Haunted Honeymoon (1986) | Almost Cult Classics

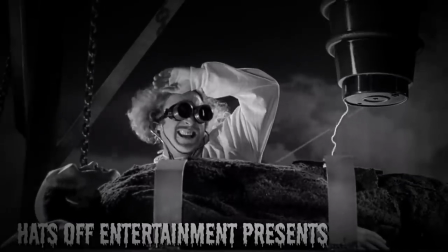0s
There are few horror comedies that are as perfect as Young Frankenstein.
Frankenstein.
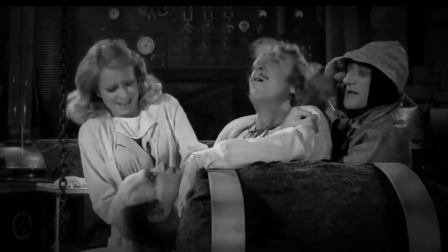6s
The movie actually began as an idea that Gene Wilder had, and it was him who talked Mel Brooks into directing it, and the two then collaborated on the script.
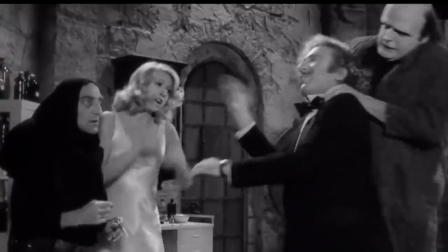15s
It's a full-blown classic, no doubt about it.
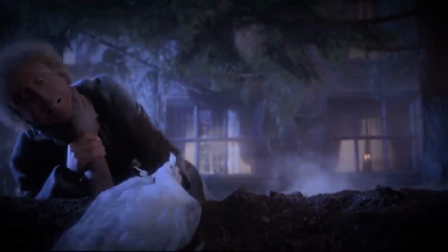17s
But just over a decade later, Gene Wilder would write, direct, and star in another lesser-known horror comedy,
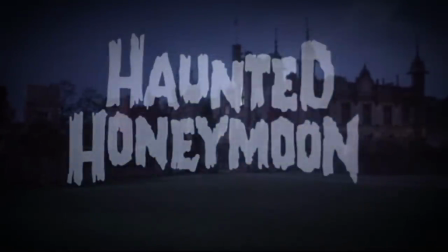25s
Haunted Honeymoon, an almost cult classic.
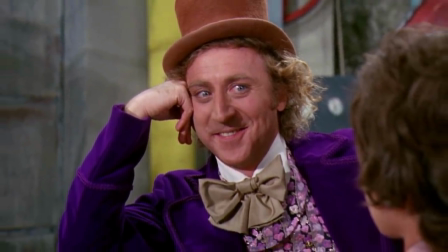37s
Now, while Gene Wilder will always be remembered for his iconic film performances, a lot of movie fans seem to overlook Gene Wilder's career as a director.
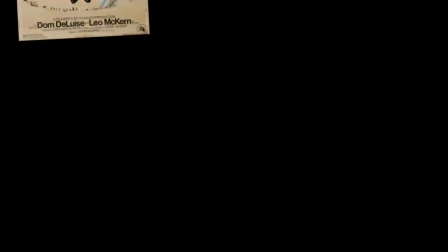46s
He directed five films in total. The Adventure of Sherlock Holmes' Smarter Brother, The World's Greatest Lover,
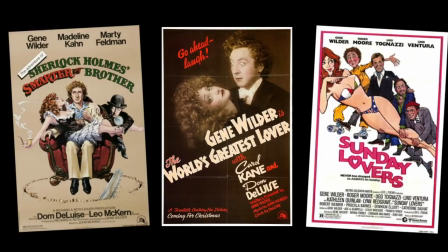52s
a segment in the anthology film Sunday Lovers, The Woman in Red, and finally, Haunted Honeymoon.
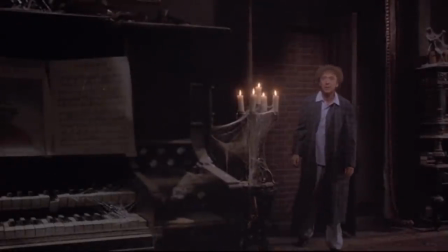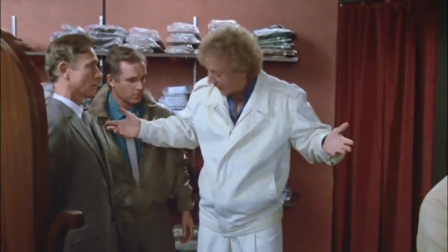68s
The Woman in Red marked a major turning point in Gene's career. It was a modest box office success for the studio.
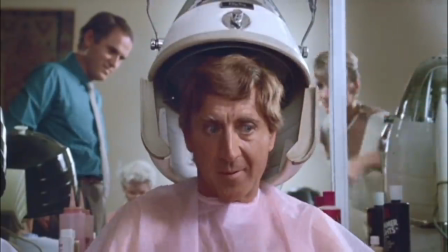75s
Orion Pictures, and proved that Gene Wilder could still headline a romantic comedy movie at over 50 years old.
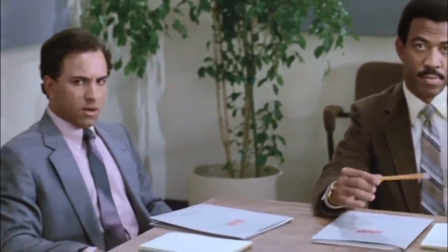85s
It also
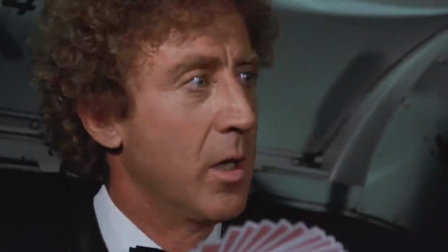93s
proved that he and his then-wife, Gildna Radner, still had amazing chemistry on screen, after previously starring in Hanky Panky, the film which they met on.
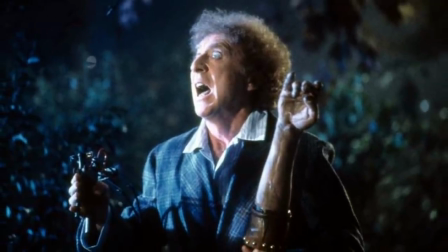103s
As such, the studio was quick to give him carte blanche on his next film, Haunted Honeymoon.
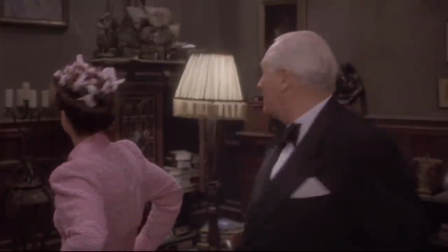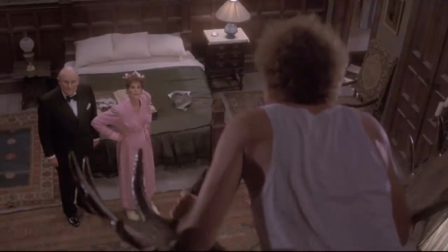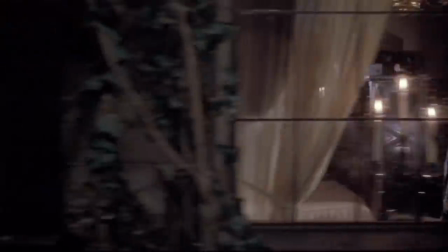121s
Now, I'll be the first to admit there are certain elements of this movie that don't quite come together as well as Gene Wilder probably planned.
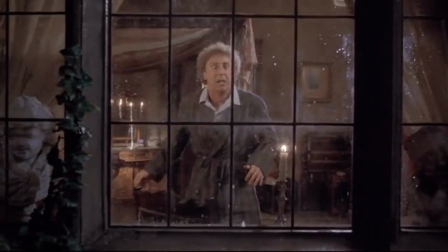128s
As much as I enjoy this movie for what it is, the story can be a little muddled at times.
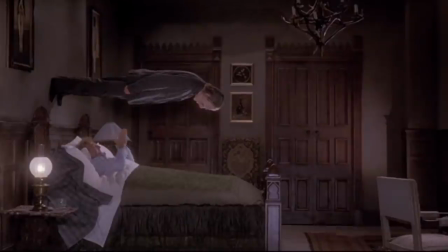133s
Still, it's a really fun, inventive movie, with a lot of terrific performances and set pieces.
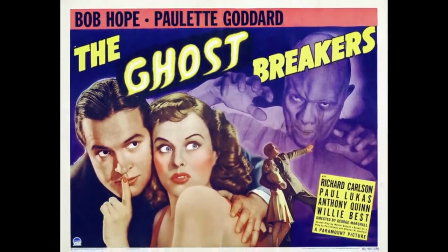143s
The idea for Haunted Honeymoon came about from Gene's love of the old comedy mysteries.
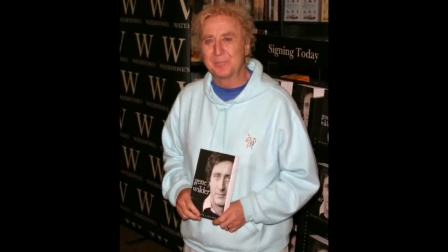148s
Here's a segment from his autobiography about finding inspiration to write this movie.
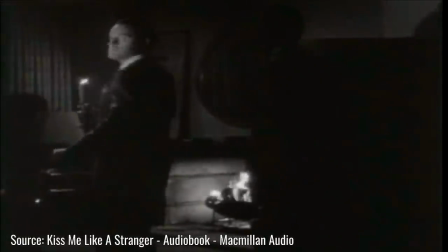153s
When I was a kid, I loved comedy mysteries, especially Bob Hope in The Cat and the Canary, and Ghost Breakers.
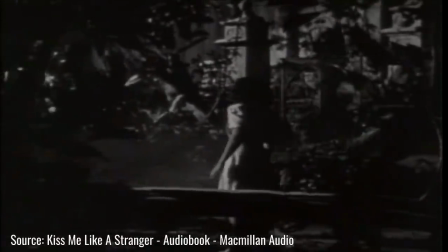160s
The movie idea I had was to make my own comedy horror film but using the same techniques for visual effects
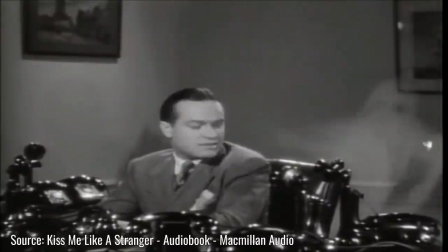167s
that they used in the 1930s where every visual effect was done in the camera not at some visual effects plant.
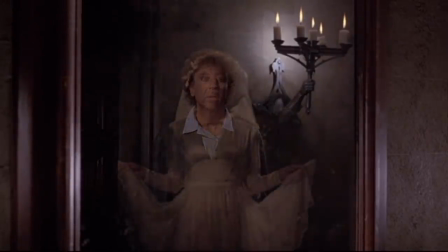174s
And Gene was pretty true to his word. Most of the effects in this movie are all practical made through simple camera tricks.
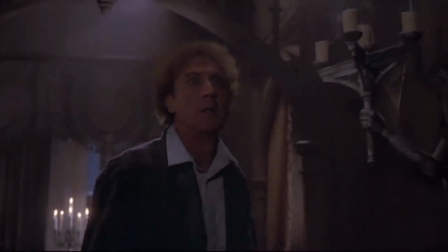181s
I think it's part of the reason the movie didn't resonate with 80s horror fans.
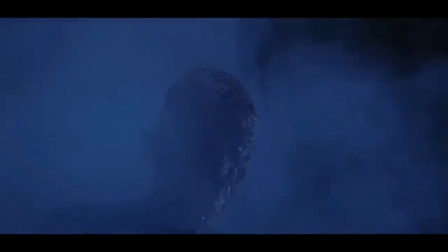186s
In the era of immersive special effects like that of the Nightmare on Elm Street series, the effects here could be considered dated.
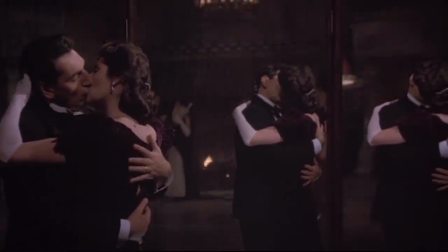193s
But I actually love them. It adds a charm to the movie that seems to be exactly what Gene Wilder was going for.
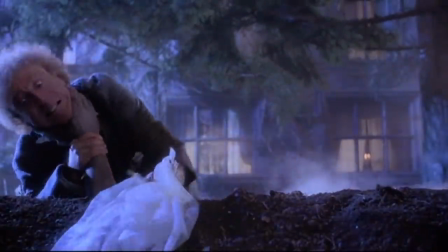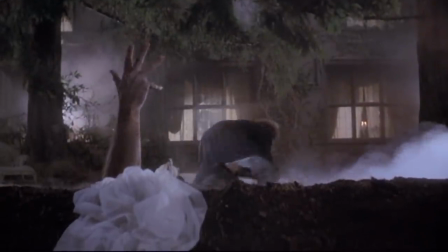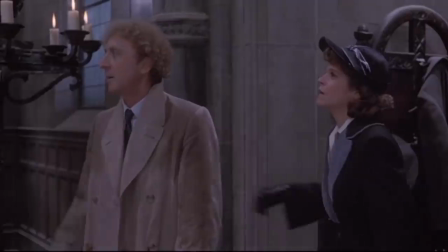209s
When designing the look of the film, Gene chose not to use any bright primary colors,
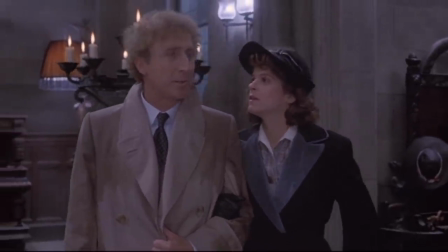214s
as he wanted the movie to feel like those old black and white movies, but still be in color.
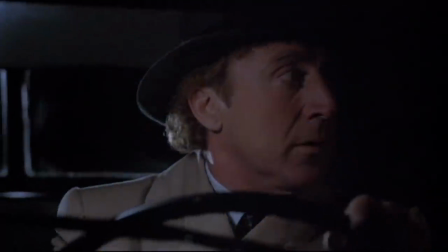219s
He also requested the movie to be lit softly, resulting in a really dark, interesting visual style.
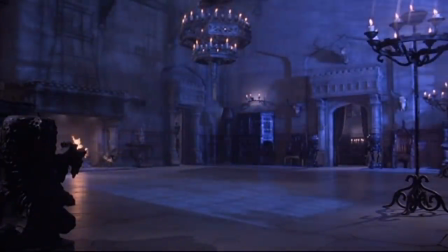225s
These elements combine to give the movie a really unique look that I haven't really seen in a movie since.
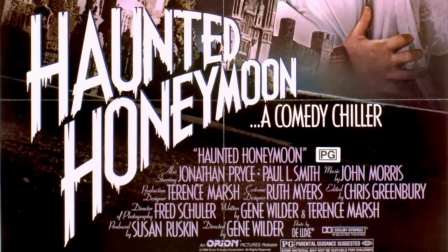232s
Gene referred to the film as a comedy chiller, and it's a mood I feel he achieves perfectly.